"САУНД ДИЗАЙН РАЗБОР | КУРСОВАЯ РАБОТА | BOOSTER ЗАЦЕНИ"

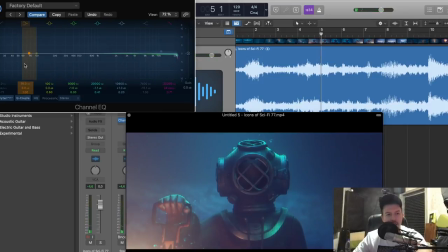(17:00)
Смотрите, значение какое. Сабовые частоты и верха.
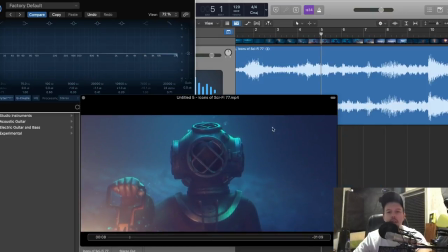(17:03)
Не забывайте, что верха воспринимаются всегда громче, всегда насыщеннее, всегда режут по ушам.
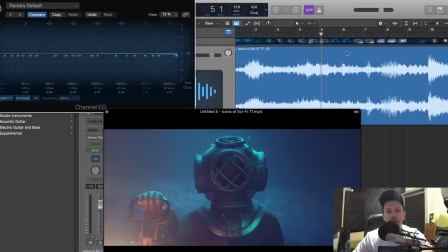(17:10)
У нас так устроено ухо. Вот. А как можно исправить?
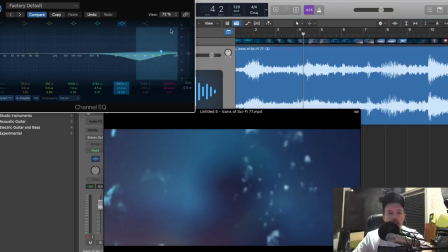(17:15)
Элементарно. Просто обрезать.
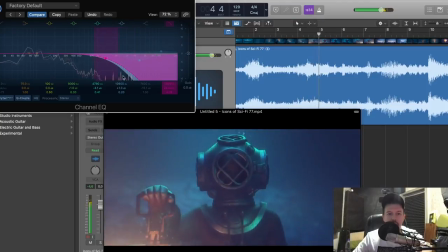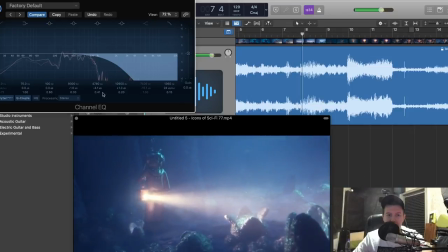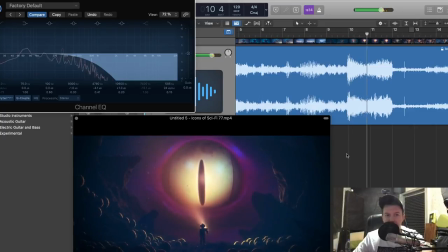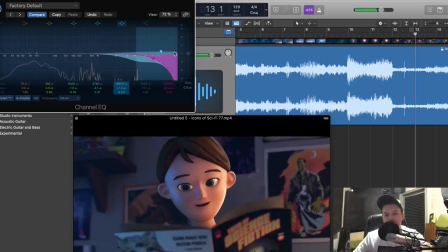(17:35)
а дальше уже можно плавненько погружается уже движуху да то есть атмосфера under water не
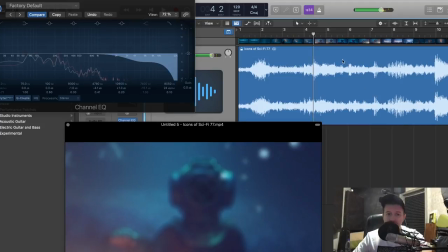(17:42)
раскрыта она загашена синтом плюс реально какие-то
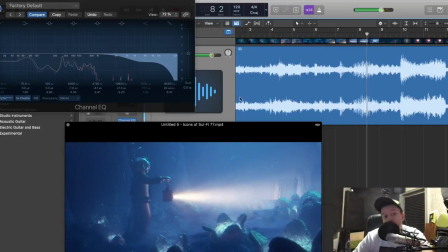(17:51)
бульки верха скрипы откуда скрипы верховые под водой не пойму ну то
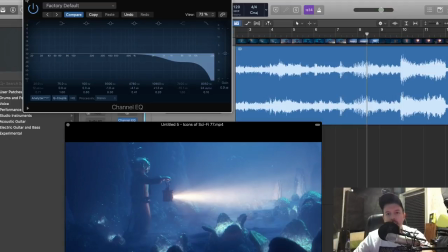(17:59)
есть можно хотя бы да если хочется подчеркнуть но учитывайте что это под водой все попробуйте поскрипеть под водой мне
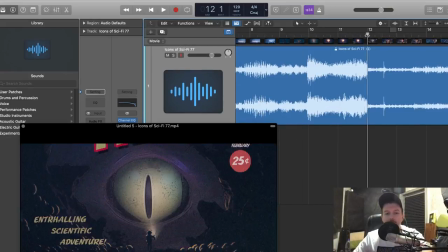(18:07)
интересно что у вас получится вот да дальше про про поехали
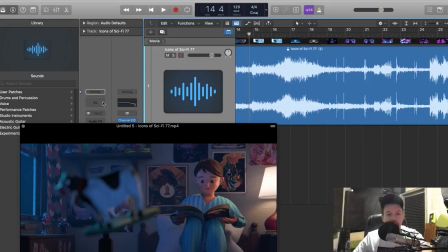(18:12)
про и на ложку вот этот синда я хотел посмотреть что там по частоткам
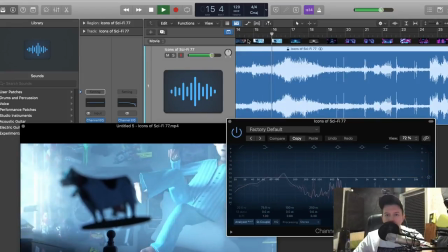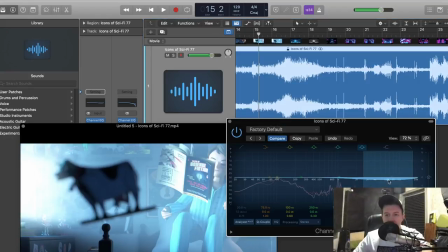(18:23)
но опять же да вот эти
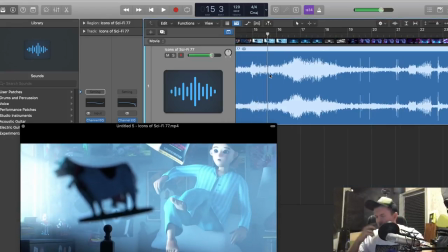(18:29)
режущие верха синтовый да и очень плоские для такой махины тут
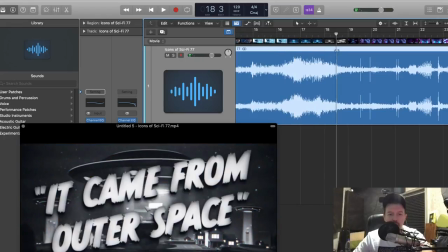(18:37)
поднимается дом смотрите у нас сцена выкорачивается из земли дом то есть неужели у нас опять же
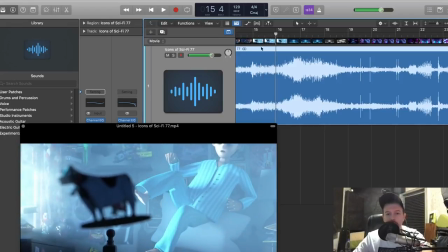(18:44)
нет никакой тряски у нас тут все летает скрипит кровать поднимается то есть
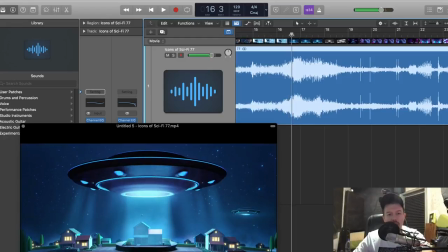(18:52)
транзишна нету вот эти пиу пиу пиу тоже плоский на детский сад то есть
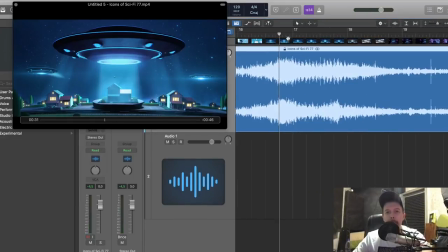(19:00)
это возвращаемся во времена 8 бит конечно тут надо прорабатывать детально детально во первых в обл эффект у этой самой как ее у летающей тарелки
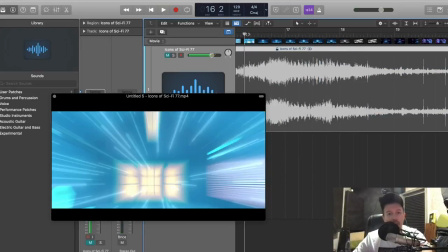(19:17)
то есть в синтами в ушами с каким-то сабом до плюс вот эти
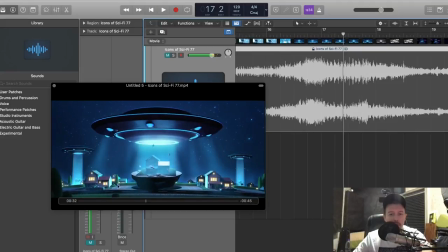(19:25)
как они вот эти светом что-то как-то поинтереснее да по насыщеннее опять же по
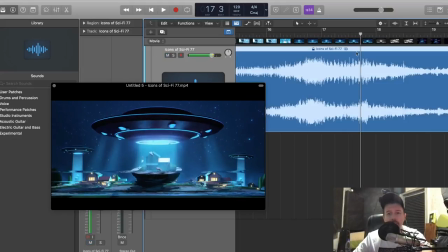(19:34)
стерео нормально разогнать на переход
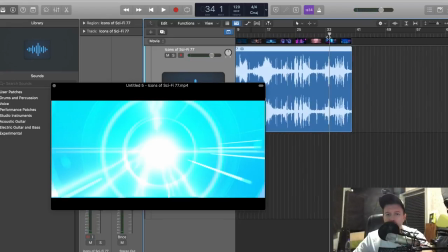(19:43)
хорошее в телевизор так здесь про это все сказал да опять же вот вернемся в конец город
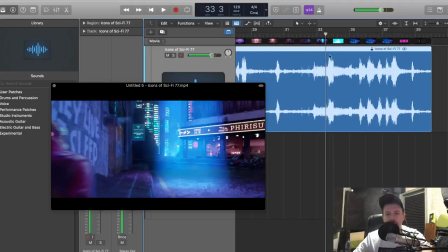(19:54)
никогда не раскрыт конечно же
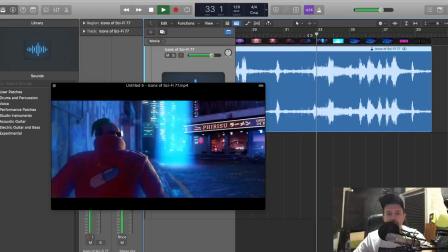(19:56)
опять же вот этот еще по моему по синхронам ну
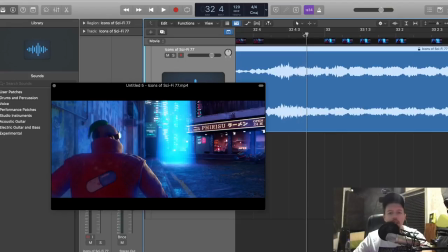(20:08)
да у нас вот здесь эффект звук здесь
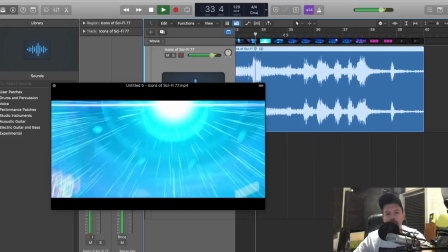(20:18)
Ну, то есть, вы бы поверили в такое НЛО?
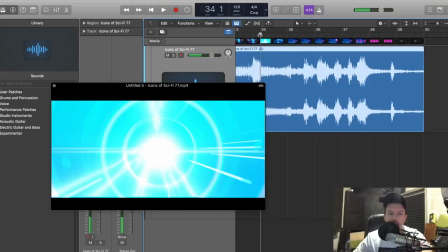(20:24)
Ну, то есть, тут нету ни массива, да, какого-то.
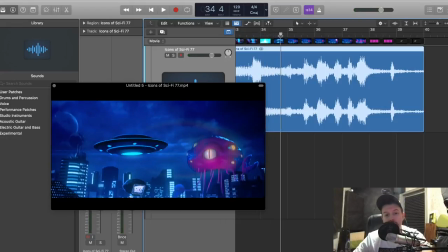(20:27)
У нас НЛО работает как транзишн, да, из города в...
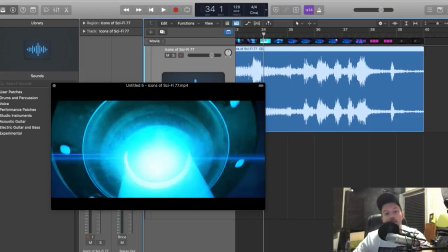(20:34)
Ну, то есть, из города в город, но в крупный план. Это раз. То есть, должен быть сабовый эффект какой-то, должно быть, чувствоваться, опять же, мощь.
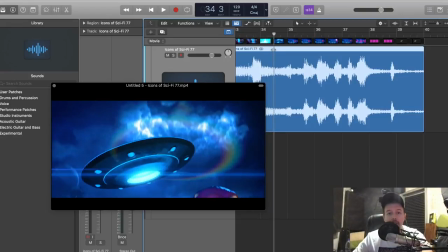(20:44)
То есть,
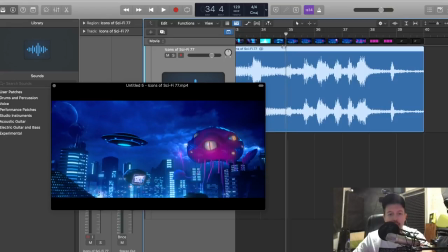(20:46)
тарелка должна максимально проработана быть. она здесь ключевая и если она такая плоская имеет только звук звук
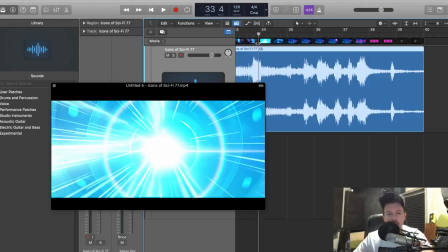(20:54)
конечно это скучно грустно и такое смотреть не хочется вот опять
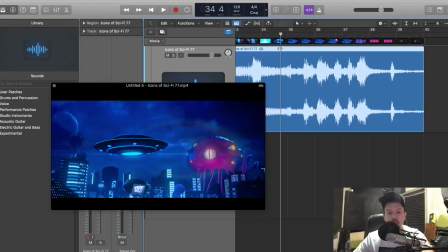(21:00)
же переход какой-то там в ушном плюс не забываем да у нас опять же в крупный город движуха летающие корабли референс годзилла у нас
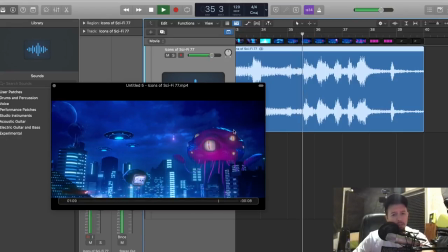(21:15)
да какая-то тварь городом должен должен быть массив она никак не звучит ну то есть какой-то сам сабовый там там нужно можно сделать там скрип какой-то либо помычайте что-то занизить пусть да у него нету рта но он может гудеть
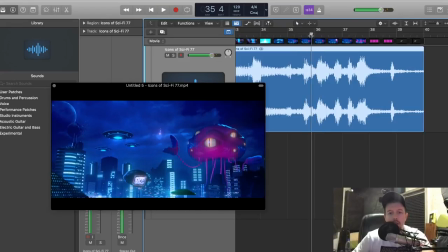(21:35)
там мы часть как-то звук издавать клишнир клишнирам с дальний
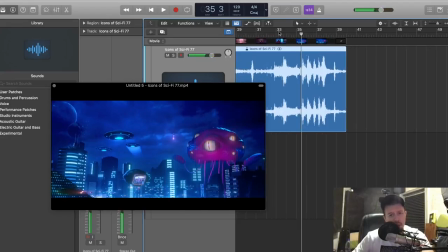(21:41)
плюс опять же по балансу да по громкости слышите у нас все вместо все все ключевые какие-то сценки в одной громкости неважно даль далеко объект близко объект то есть разница никакой
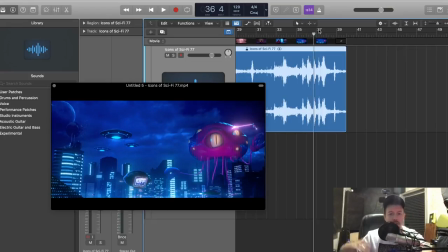(21:57)
никак мы не подчеркиваем да в нашем пространстве не работаем с просто ну
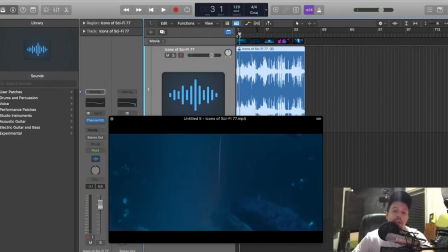(22:08)
то есть много до таких ошибок конечно они не сильно
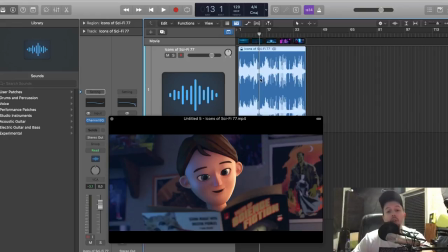(22:13)
страшно это все решаемо все прорабатывается, но необходимо, конечно,
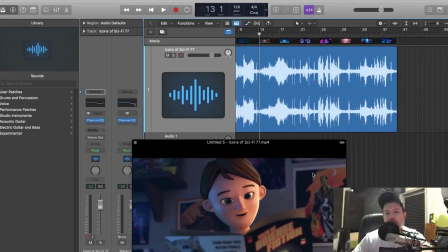(22:21)
это учитывать на старте, то есть
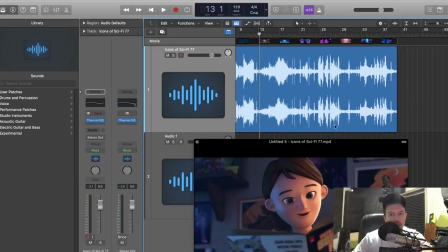(22:25)
анализировать проделанную часть работы на старте, а не лепить все подряд и потом смотреть, а, ну, вроде неплохо.
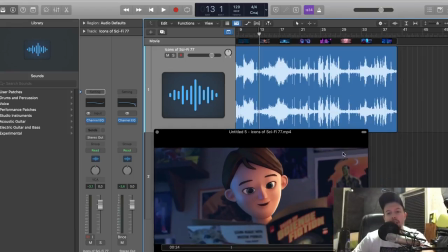(22:32)
Понятное дело,
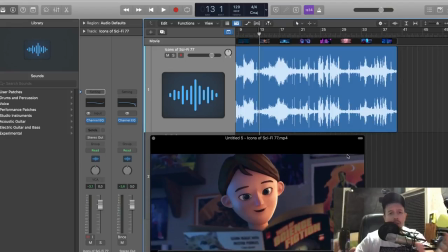(22:34)
у того, у кого мало опыта, тяжело работать и смотреть целостно, да, на картину, на свою работу, анализировать, оценивать, Поэтому необходимо следовать ряду элементарных правил Во-первых,
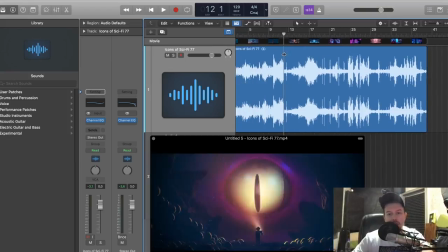(22:50)
если мы работаем с какими-то планами Дальний, ближний, то есть прорабатываем пространство Работаем над сценами,
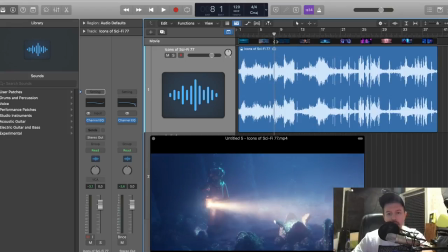(22:58)
над локациями Учитывайте, где это находится То есть учитывайте АЧХ звука, АЧХ пространства
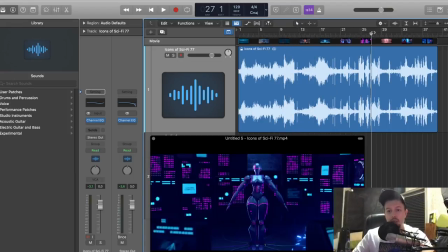(23:07)
Насыщенность То есть, если мы видим город какой-то sci-fi, крупный, дальний план,
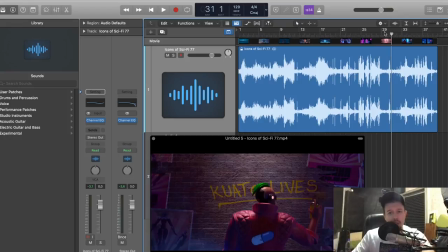(23:15)
необходимо это все, опять же, прорисовывать автоматизацией, менять трафик, то есть,
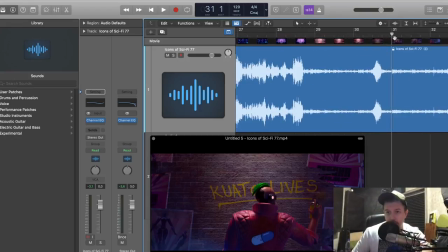(23:22)
не light, там, city, traffic, distance, а medium или там, ну, то есть, не важно, что здесь нету машин проезжающих.
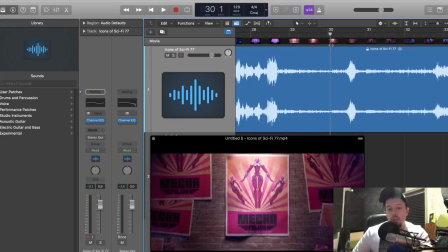(23:31)
мы можем погрузить в начале, да, а потом, так как у нас появляется персонаж, как-то это все плавненько уйти,
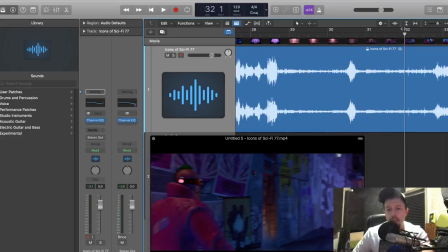(23:39)
да, то есть не нагружать, скажем так, да, вот.
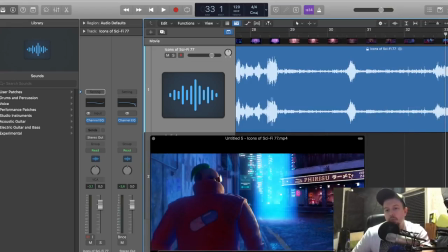(23:44)
Ну, либо делать хотя бы там, ну, за кадром что-то помещать, опять же, там, собаки какие-то,
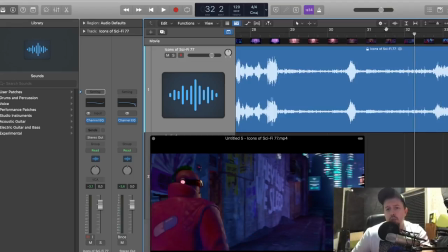(23:52)
искры там что-то, кто-то там, ну, какая-то вывеска там, да, скрипит.
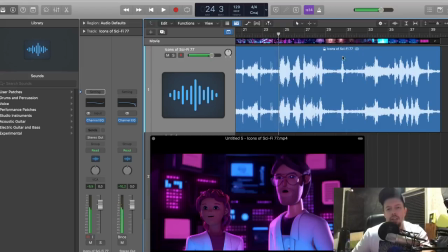(23:59)
Ну, к примеру Ну, то есть, насыщайте хотя бы, хоть как-то Чтобы это не было плоско,
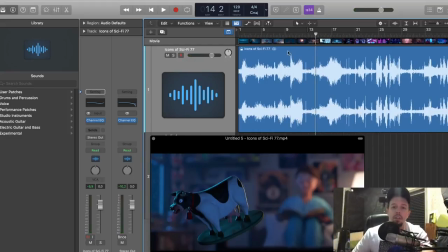(24:04)
не было скучно Это первый момент Второй момент Учитывать разницу громкостей То есть,
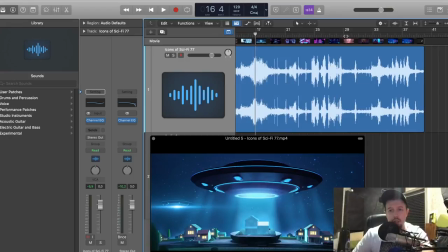(24:12)
нельзя так шугать и пугать людей Из простого лайтового там какого-то эмбинса Да,
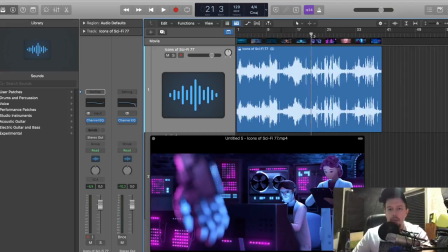(24:20)
тут же нагружать сайфайными огоньками Которые звучат громче, чем, не знаю,
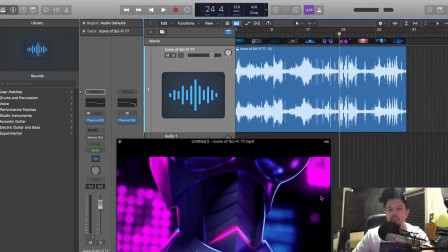(24:26)
ядерная пушка Вот Это очень странно, это не погружает, это обманывает, это дезориентирует.
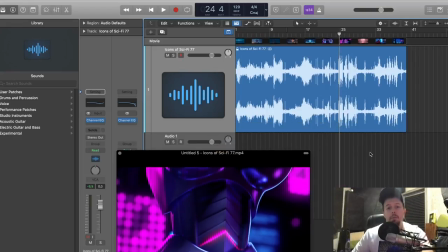(24:33)
То есть я не могу, к примеру, понять, что происходит, откуда, почему такой громкий звук, что,
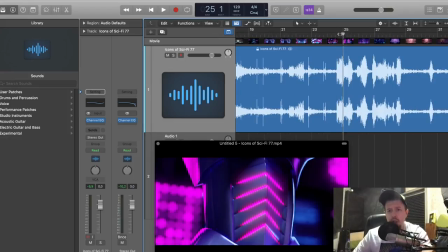(24:40)
хотя у нас вроде какие-то массивные тут же предметы звучат либо тише, либо вообще, то есть не слышны.